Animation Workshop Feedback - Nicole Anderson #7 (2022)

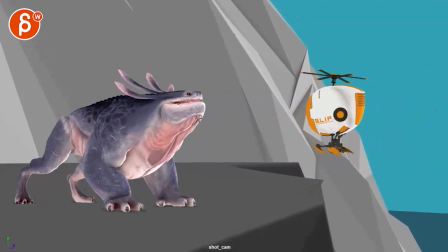other than that this is a bit sharp i think it again in terms of weight
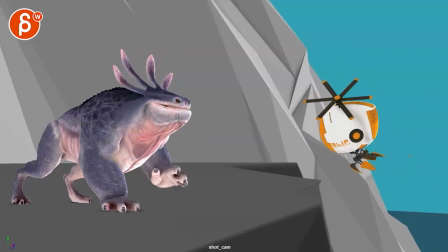and um direction changes so you're having this
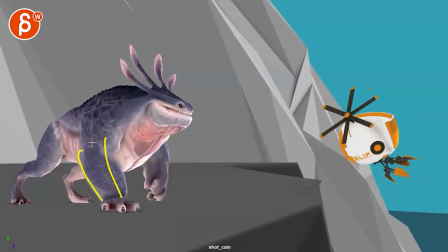go up and since it's lifting i would probably move shifting it a bit more over this leg so a little bit of a translate over to this side but when
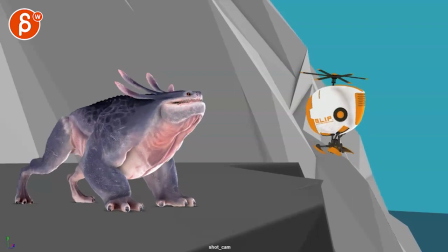you go forward like this you can see how we're hitting it somewhere here what's the one it's getting here see that feels like it hits that wall but you are moving a lot of mass forward
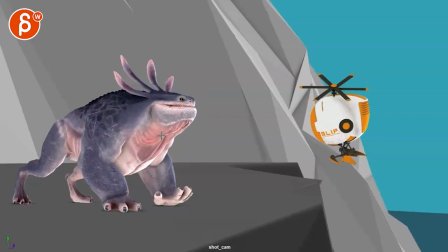it's going to ease in and ease out of that that turn and change of direction just a
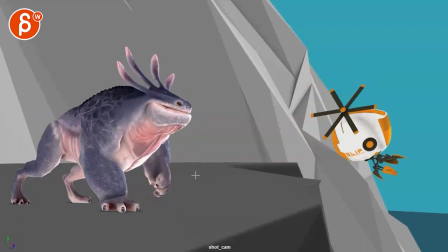bit more i would say here that's a bit of a sharp move
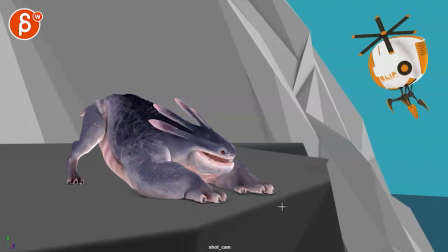that's cool i do like the weight on this though
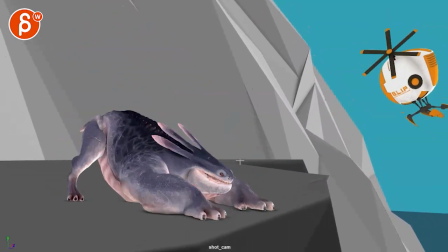a little bit of stylized timing towards the end but just enough time to go and then go back i think that's cool i
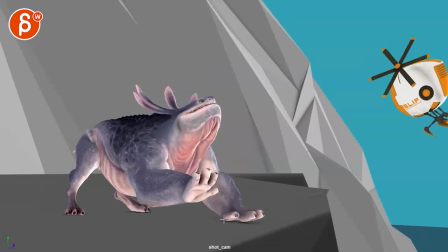think a one frame offset might not be enough it feels a bit
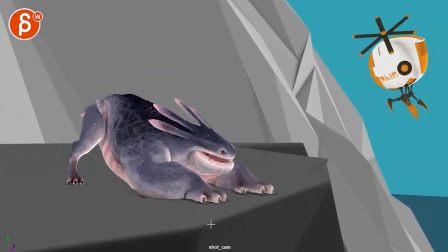like it's all at the same time you could potentially push that a bit more
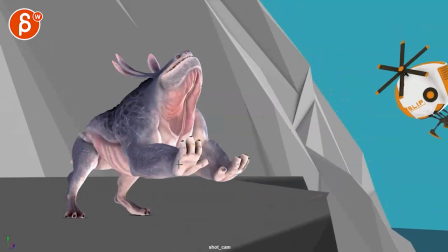and then let me look at the silhouette it's tricky in terms of skin i will probably also rotate this a bit
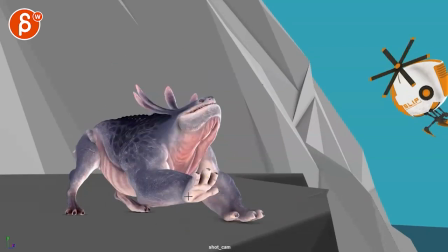over there's a flatness to this where i would i would it's almost like this side a bit
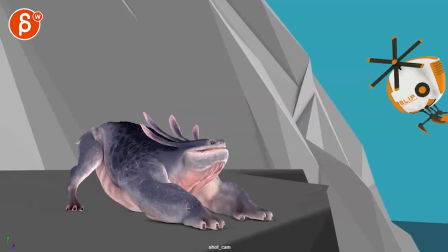lower we see a bit less of this side this is like rotation complexity and then maybe even here
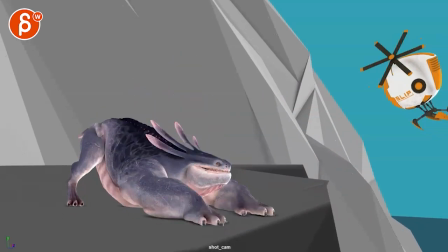you could have it i mean i know if it smacks flat it just feels a bit simple in its
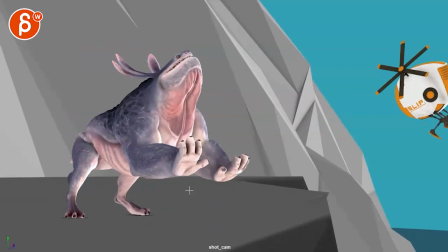axes how it goes down you can potentially have some more complications and um complexities there in that arm rotation and
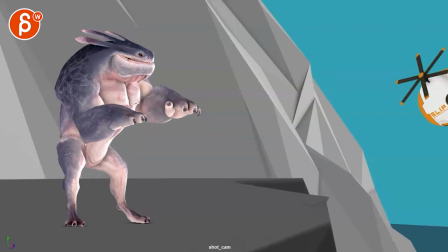if you can here probably bring one of those fingers down so it doesn't feel some flat little things and
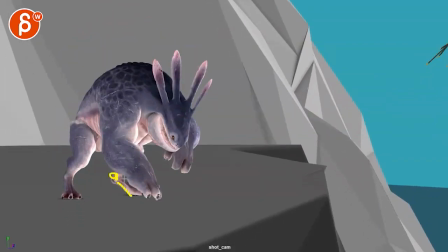then watch out this gets a bit stiff there's a lot of moving through there but i wish this would move a bit more compress just a bit more
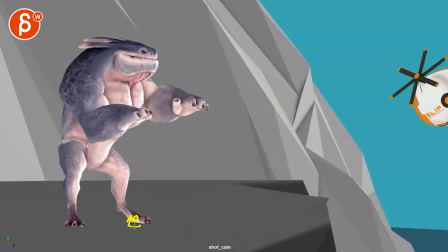i know that i see stuff but it feels something here feels a bit stiff given that rear up and all that weight on it
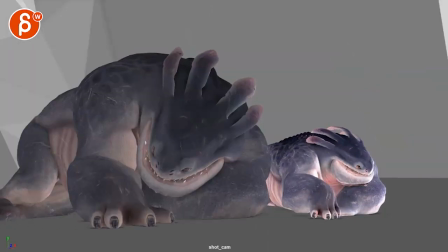but yeah if i told you to take that flare out then i'm i'm wrong now maybe i felt like i was right last time or you just wanted to take it out i don't see anything in the emails but
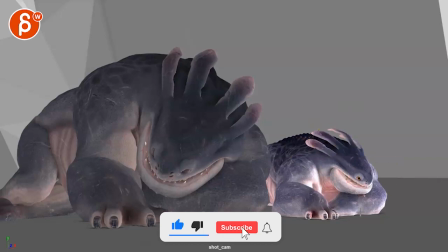um it helped make that connection to something that's outside there but totally
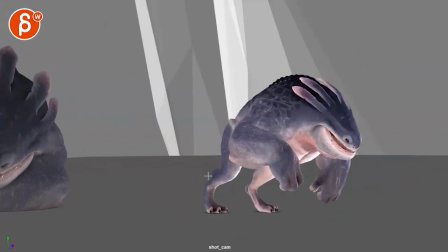let me know like what what was going on what you were working off of and
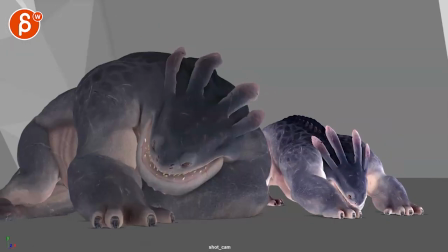yeah it's interesting how now it feels short but then i looked at the previous version and it was just a short it's
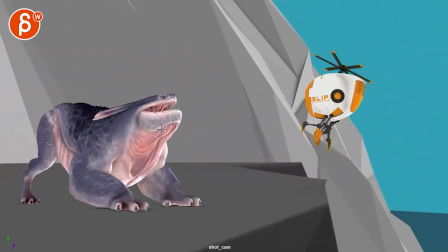cute the other robot what's the robot doing maybe a bit it's really
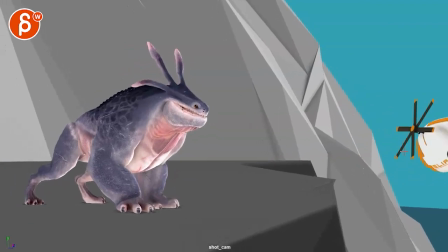leaning over maybe i mean that's really sideways maybe a bit less again this i closed it already i don't remember what the robot was doing but
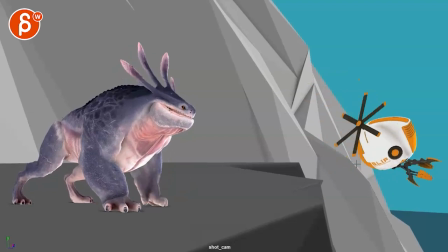maybe a bit less in terms of rotation but definitely nice to have that complexity in there and then with that
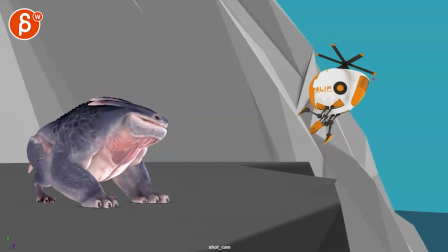turn that's cute but then it rests a bit long so you have a bit of a hold it's almost like you want to do this which is cool and then rotate the body back so that by now the body like this line is not like like this
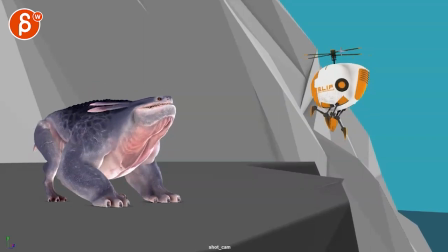but already lower and the weight has stabilized just because you have such a small such small rotor blades in the body for
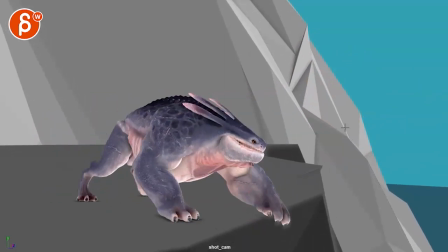like the weight would be just pulling this straight down the the move back is cute the drag on the feet is cute
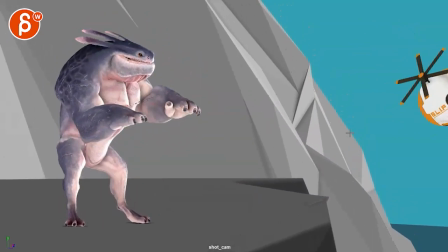yeah yeah it's a little tiny thing on the robot it's cute though
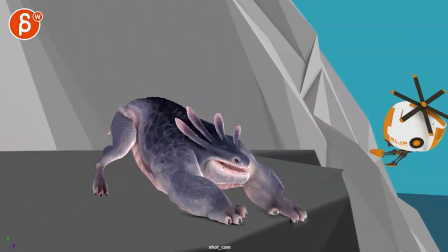i'm gonna leave it at that i hope that was not super confusing and it's little things
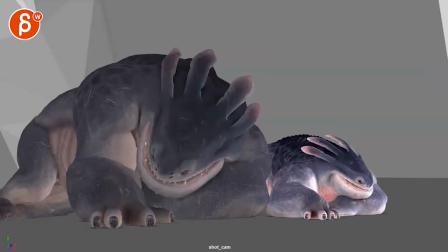i think the overall weight works a lot better i think what the mom or dad or whatever it is here is doing